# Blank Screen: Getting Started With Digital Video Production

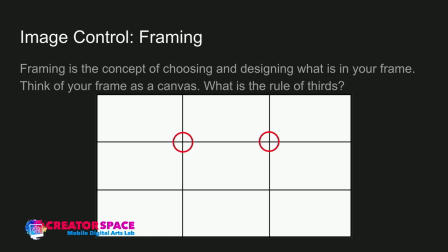15:09 center which technically still covers the points of interest but if they're off-centered in this kind of a in this widescreen 16 by 9 format which HD or
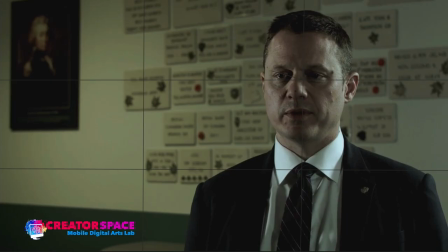15:19 4k uses so here's a sample of a shot that I did and you can see that the subject is in the crosshairs on the top right of the frame in the rule of thirds and continues into the next one so his head is there and on the other side the there's nothing there but
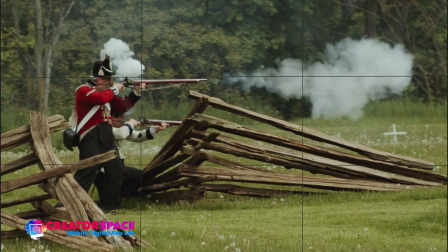15:38 that's this is using the rule of thirds for framing this is another example using the rule of thirds where that we have the subjects and the rifle being fired is in frame left cross points and it moves down to the other soldier and you can
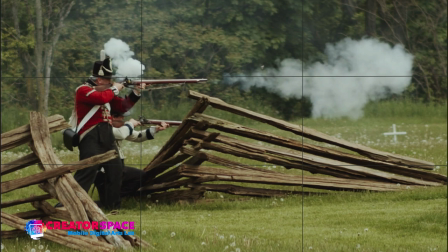15:57 see the points of interest are within that so it's it's a nice rule of thirds type framing this can be done even with just an iPhone so you don't need anything fancy to still practice framing you can do it with any kind of video device
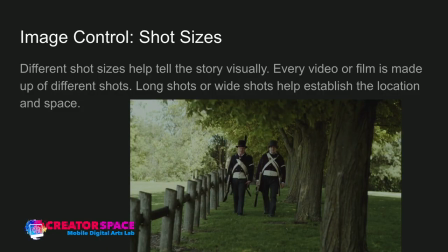16:11 so image control another thing is shot sizes different shots help to tell different stories visually so every video film is made up of different shots sometimes you might just have one shot technically that is possible and long shots or
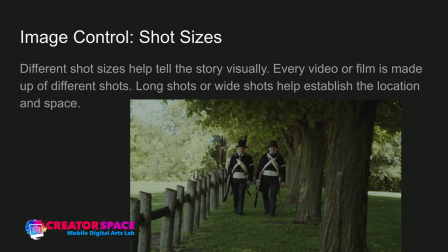16:27 wide shots start by helping establish the location space so you can see this is a long shot full figure of the uh the people uh the characters in the screen and a really wide shot of the entire forest
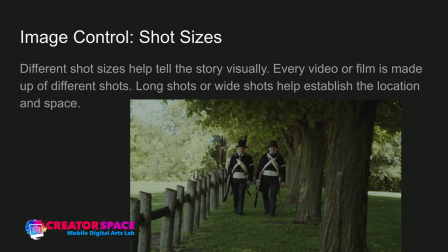16:42 and area and so on so that's that's a long shot or establishing shot next
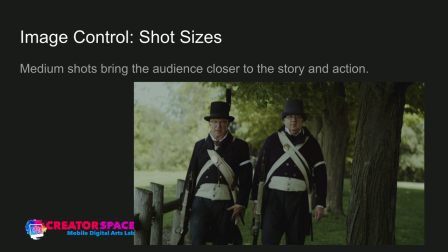16:48 we get into a medium shot so it's kind of the knees and higher bringing the audience closer to the story in action now you can start to see their face their uniforms their uh you know what they're what they're wearing their rifles and so on then you can get into close-ups and
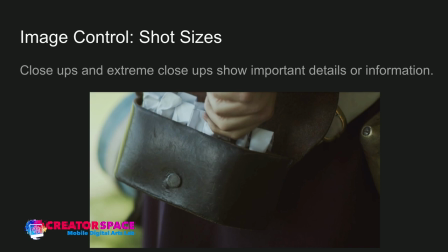17:03 extreme close-ups where it shows important details so here you can see that it's like paper with gunpowder for filling in the um the rifles and you get these details that you wouldn't see in the wide shots or close-ups
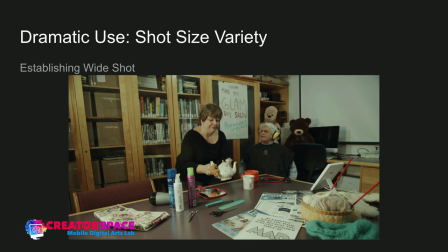17:17 so here's a you know some dramatic use so shot size variety so what's called the establishing shot so the wide shot is used to establish your space and you know your your images uh help to in order to establish a space for the story so we can see where the people are what's
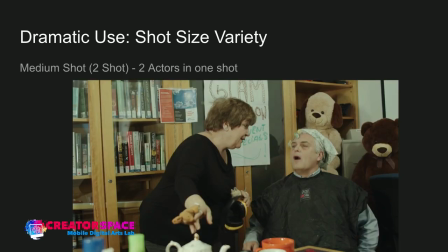17:35 going on what's in the background what's in the foreground and so on then we can use a medium shot or a two shot which means two actors in one shot and that again kind of waist and higher knees and higher medium shot we're getting in closer with them as if we're you know
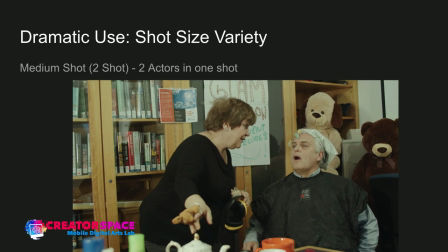17:50 participating in this conversation with them then you can get into
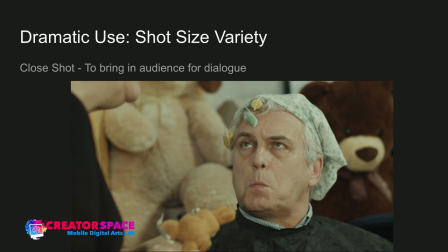17:55 close shots and this brings the audience in for dialogue or expressions in this case so that's the close shot so it's usually kind of you know head and shoulders
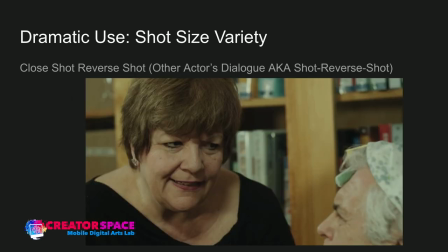18:05 is the close shot close shot reverse shot so we go to the other person so we see the same thing same idea head and shoulders but we now we get to the other actors dialogue and And it's also known as the shot,
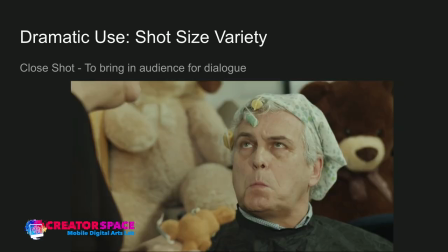18:20 reverse shot. So we have the shot and the reverse shot from one to the other.
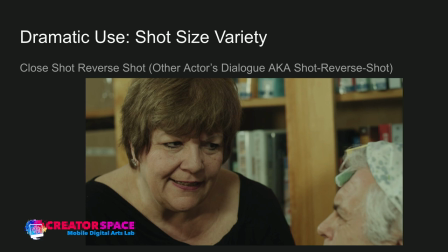18:25 And that's how it can work really well. So that's great. Then we can get into focus.
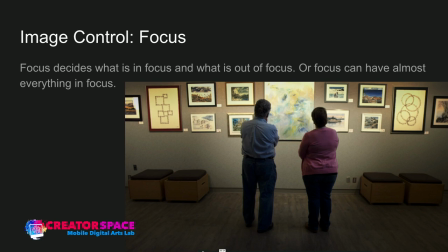18:31 So what do we put into focus? What do we put out of focus? This is a really important part of film, you know, digital video production and filmmaking. So, you know, everything can be in focus or we select our focus. So selective focus helps us guide the audience and the story.
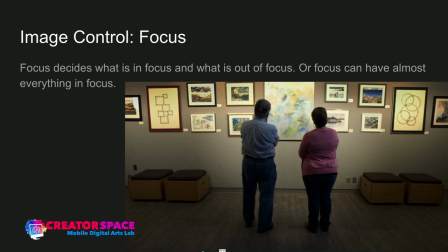18:48 So in this case, you can see we have, you know, the foreground of the actors in the background, it's in focus.
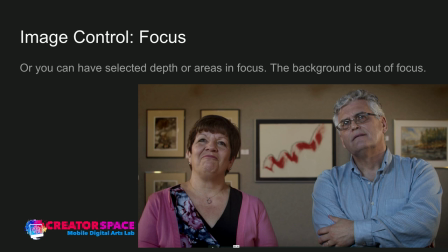18:55 In this shot, you now start to have less focus in the background, but the focus is on our two actors in the front, in the foreground, and the background is slightly blurred out of focus. So we're guiding the audience to look at the actors more than we are to the background.
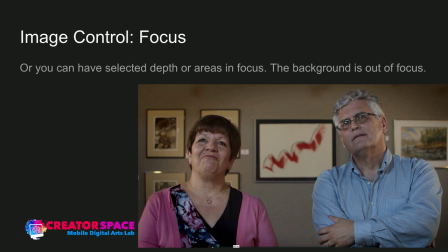19:11 Now imagine the opposite. If the actors were out of focus and the background was in focus, your eyes would be drawn to that background in the painting.